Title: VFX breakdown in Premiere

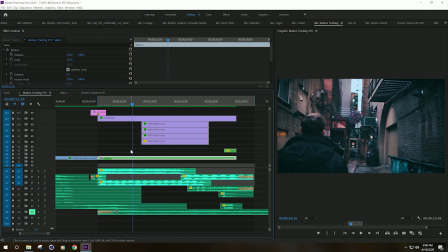[4:05]
So I went in, I nested it, and I was able to apply a warp stabilizer effect on it to give it smooth motion. The idea of the smooth motion is to really draw in the viewer for this one,
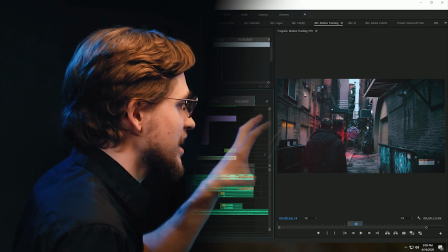[4:17]
because with all that extra shake, it kind of takes away from the overall shot.
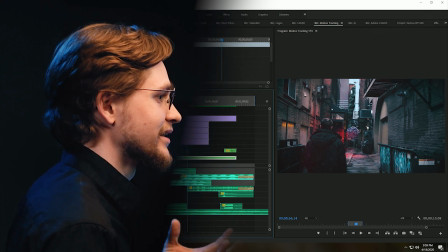[4:21]
You're more focused on, wow, I'm kind of bouncing around everywhere, instead of focusing on what we want you to focus on, which is the orb coming down.
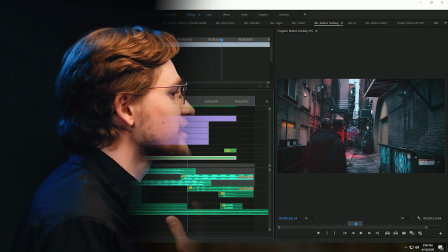[4:29]
We want you to see it moving, we want you to hear it, we want you to feel it. We want you to see the lights hitting the ground.
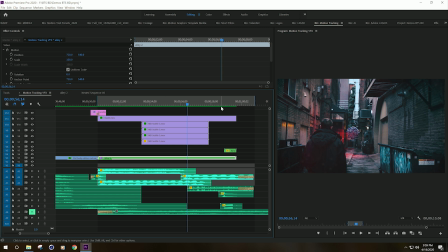[4:36]
So it looks very well blended together. So speaking of blending, let's go in and take a look at this layer that I have over everything.
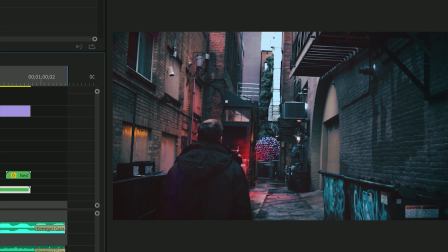[4:45]
So it's a dust layer. And there it is, off, and on, and off. So if we go in and we take a look at this dust layer, let's take a look here. There's actually quite a bit going on.
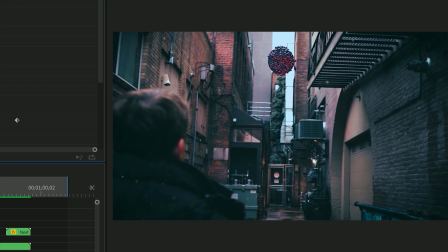[4:57]
So if we go back to the beginning of our clip, you can actually see the dust particles. Now the original dust particle looks like this. Just like that.
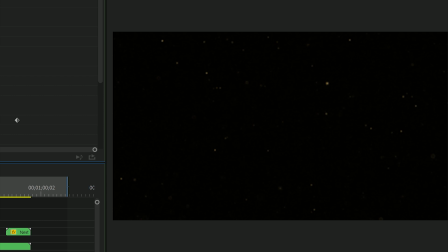[5:10]
So it's a 4K special effect video,
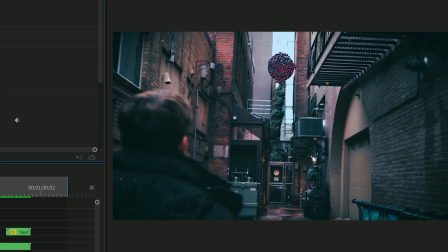[5:14]
and basically you're able to do different blending modes with it and different effects to achieve different looks. But for this specific look, I'm trying to give the shot atmosphere because it's kind of a dead shot.
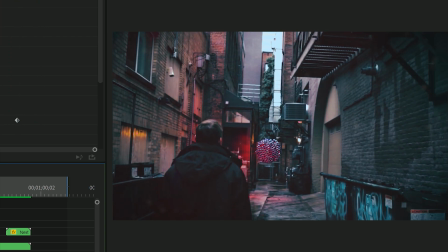[5:27]
So since it's a 4K shot, I was able to upscale it quite a bit, as you can see over here.
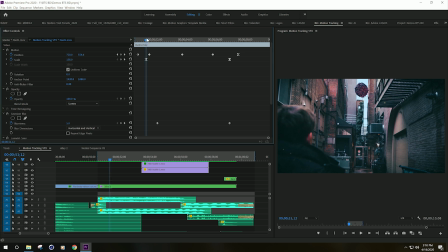[5:34]
Now I have it keyframed and animated so that it moves with the camera movement. With this dust element, I'm able to add subtle texture and atmosphere and depth to the whole shot.
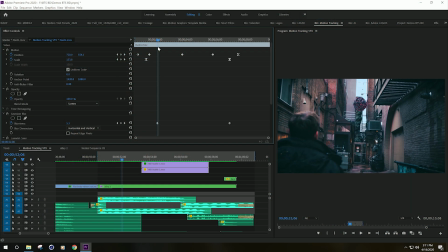[5:48]
Starting with it upscaled pretty close and kind of in focus, and as the camera starts to begin to roll back,
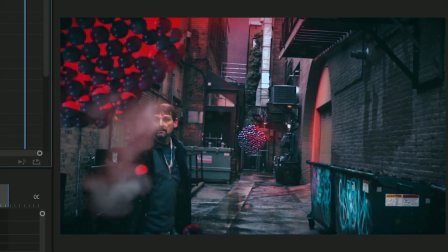[5:56]
you see the dust elements as if it was in real space, real time. The way I was able to achieve that was by keyframing the actual dust element in with the footage.
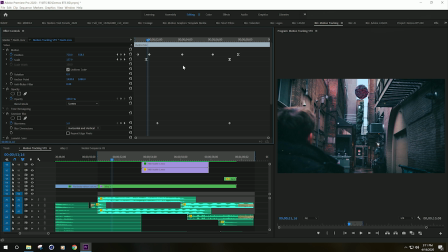[6:07]
So basically, as the camera moved back and moved up and down, I animated that layer to do the same. That way it looks like the dust is already in the environment. It blends everything in much better.
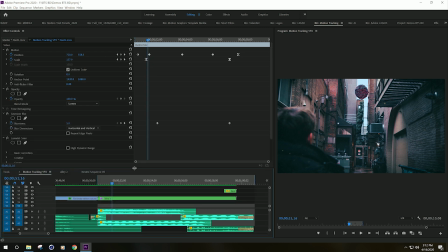[6:21]
Now with the dust element, there's actually a blur effect that I have on there. You can see there. And as the camera steps back, it actually becomes more blurred. There we go. See that? The whole idea is to add a lot more texture and atmosphere to the shot.
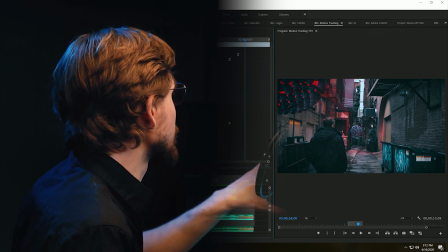[6:37]
So as the camera moves back, it almost looks like it went from a really cool detailed shot up close to the subject,
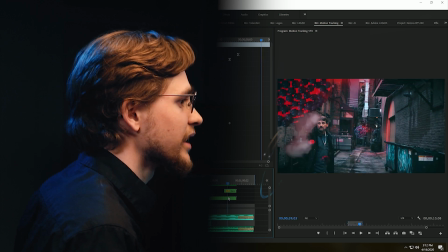[6:44]
where it's kind of in focus, to where back here, it's almost like a very subtle hint of texture to the atmosphere.
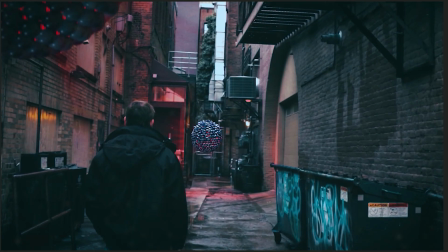[6:52]
Another thing I had to do to it was color. And you can see right there, it's not much of a difference, but it's just enough to help it blend into the environment and help all the other pieces blend together as one.
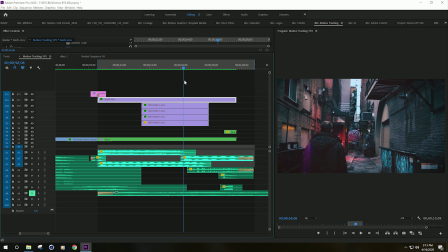[7:06]
Another cool effect that I was able to apply on here is this subtle lens flare. The idea of this is just another layer to help blend all these shots together. So as you can see here, we'll go ahead and click on it. Blend mode.
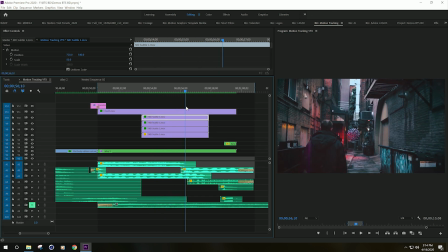[7:26]
That's what it looks like originally. So by blending that in, we're able to add a lot more texture and subtlety to the overall shot. And here it is without the lens flare when the orb's light kind of flashes around.
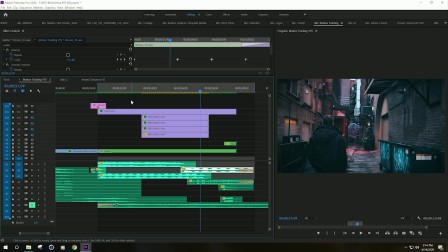[7:45]
Alright, so I mean, right there, I mean, it just feels a lot more dead to me. There's not a lot going on. It just feels, empty. So adding in that lens flare for me, it just takes a dead shot where you have a couple seconds where there's not a lot going on,
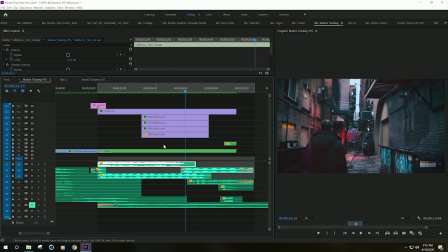[7:59]
and it really helps to blend the whole thing together. So that's the point of these layers, with the lens flare and that dust layer element.
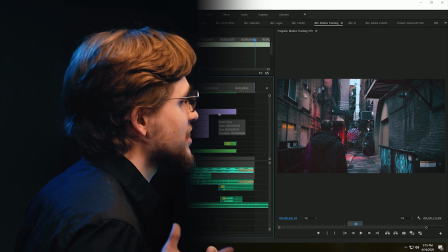[8:06]
That really helps take this shot from an okay shot to something that's really interesting to look at.